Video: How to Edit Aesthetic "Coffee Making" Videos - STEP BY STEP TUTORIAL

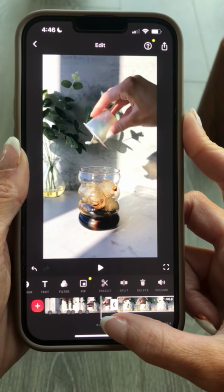Cool, split. Once you get the action, you really don't need to show more than that.
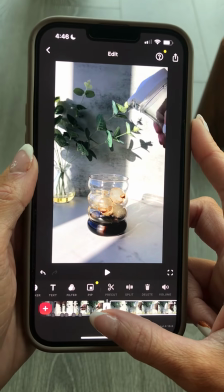Just get the point across. The point was that I was pouring cold brew concentrate on ice. Done.
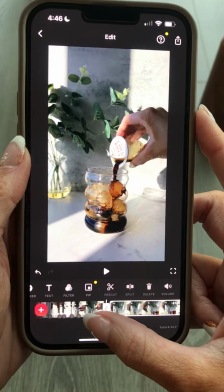I didn't need to have all of that extra stuff at the end. Same with this, I'm pouring in water.
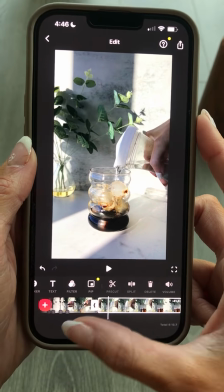So if I wanted to have like a little bit and then split
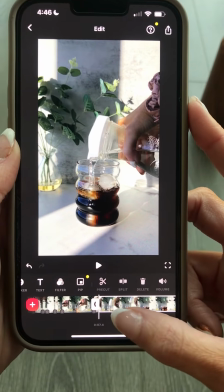it and then delete this middle part to where it's like kind of halfway full and then split it,
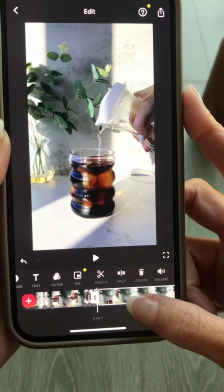and then I'm going to delete this part and split. That way it kind of goes like small, middle, big, like this.
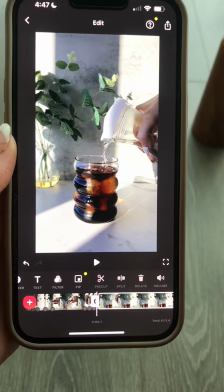It like basically chops it up to start and end on the little parts, and it kind of deletes the stuff in the middle.
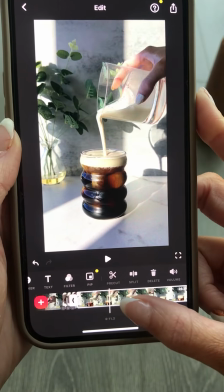So I'm going to drag and delete the rest of this. I really like this shot. but it's kind of slow.
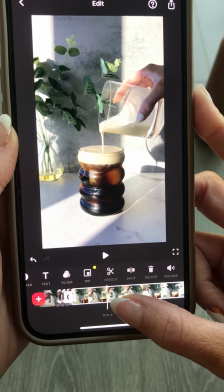It's a little too slow for me. So what I'm going to do is I'm going to split this up.
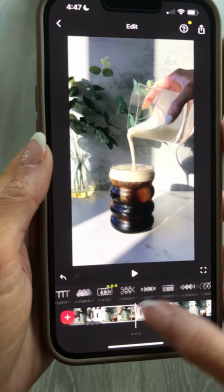It's 3.3 seconds. I'm actually going to speed it up.
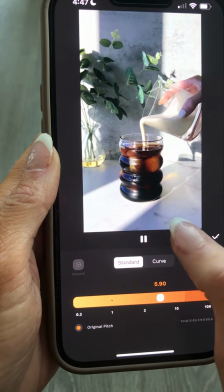I'm gonna do original pitch. So speed, let's do
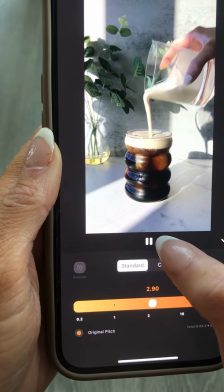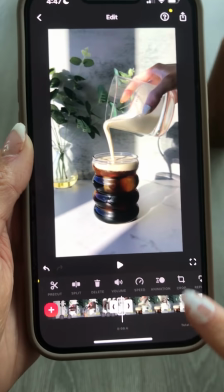5. Okay, so I sped it up. Now it's 0.7. I'm going to duplicate it twice.
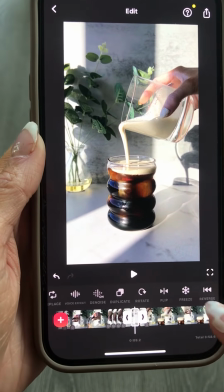And then the little clip in the middle, I'm actually going to reverse it. So the little reverse thing right here.
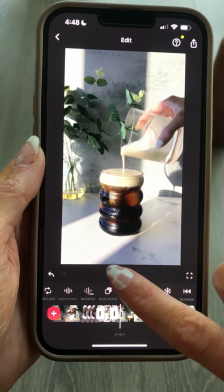So if I wanted to do that, I could. And then I finished the pour.
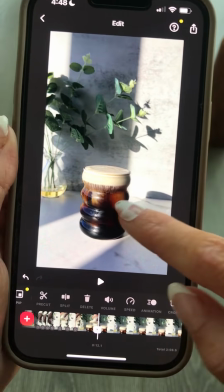Cool. Now I'm going to delete this part. So this part was actually really cool, how it like goes down into the glass.
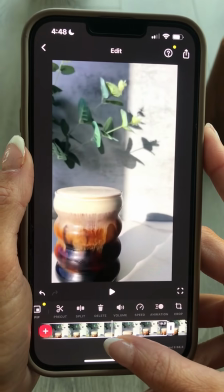I think that's like the most aesthetic thing ever. So instead of just having this at like 19 seconds, I'm going to speed until I move the camera.
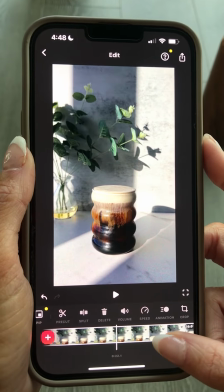I don't know why I moved the camera up closer, but while it's not moving and while only this is moving,
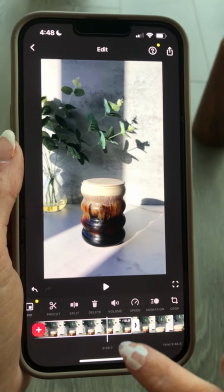I am going to actually take this 10-second clip and I'm going to speed it up
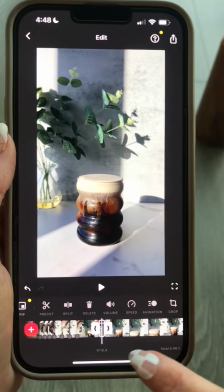to like, I mean like pretty fast here. And then I am gonna delete the rest of that.
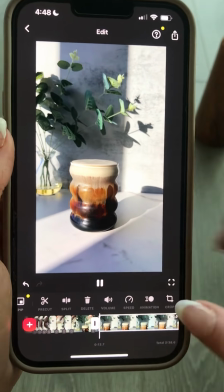So this is actually a real time lapse that is too slow for my liking.
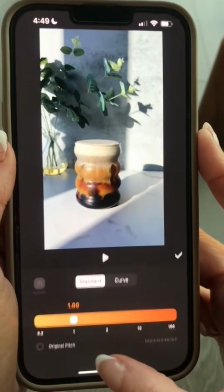It's 10 seconds. So what I'm going to do is actually speed up the time lapse, which is already sped up.
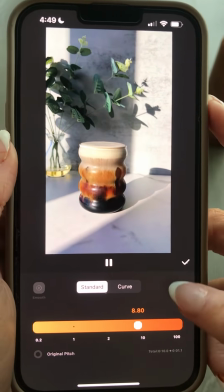But do you see how it just kind of like makes it quick? So I'm gonna do that.
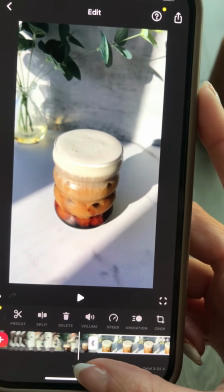And then I moved the camera like angle. So I'm just gonna delete all that because I don't want the camera to be moving.
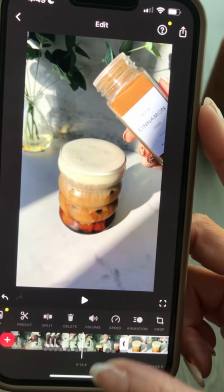I want it to be pretty still. And I'm going to now pour cinnamon on top of this.
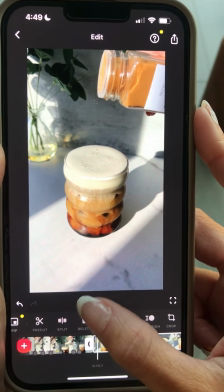So I think I could also do the reverse technique here, see which one I like better depending on the song I chose.
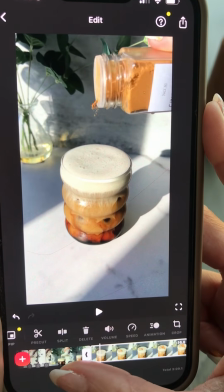So yeah, I'm gonna do this, split it.
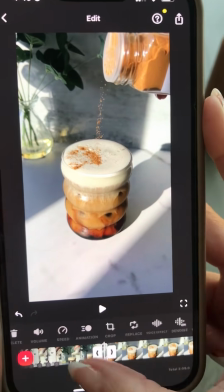So I'm going to duplicate it twice.
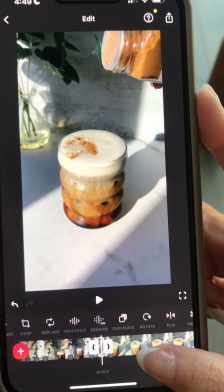And then reverse the middle. So here's the middle. I'm gonna reverse it.
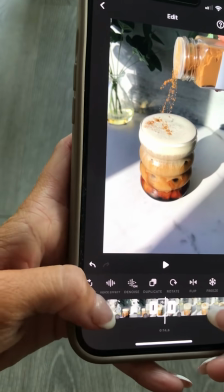That's a little too slow. So let me zoom in. So I'm just like pinching to zoom in.
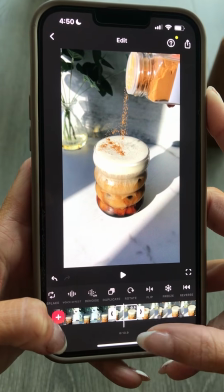So I start to pour. I'm actually gonna trim this part off.
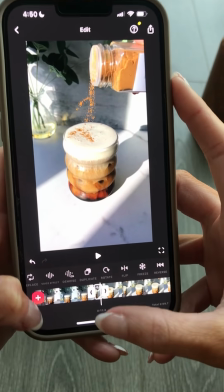Like when it stops, I don't need that ending part where it's like nothing's happening.
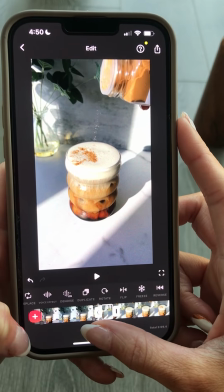I don't want that. So I'm just gonna like delete that. So I'm gonna have here.
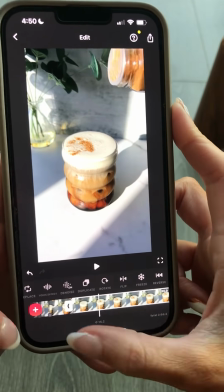So it goes, you pour, it comes back up,
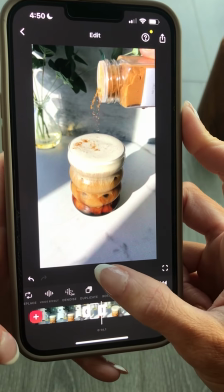pour, up, down,
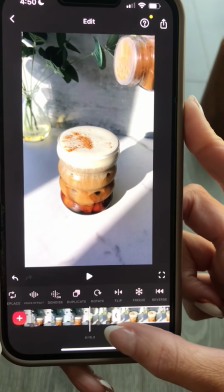and then I had more here.
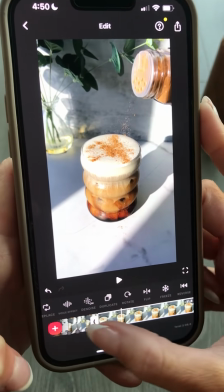Perfect. And then I'm gonna split this.
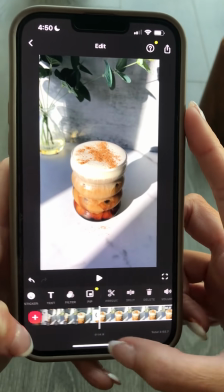I'm basically just splitting and deleting, splitting things into clips that I want, deleting everything I don't want.
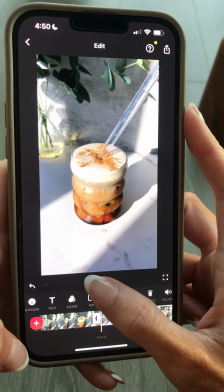And now I put the straw in.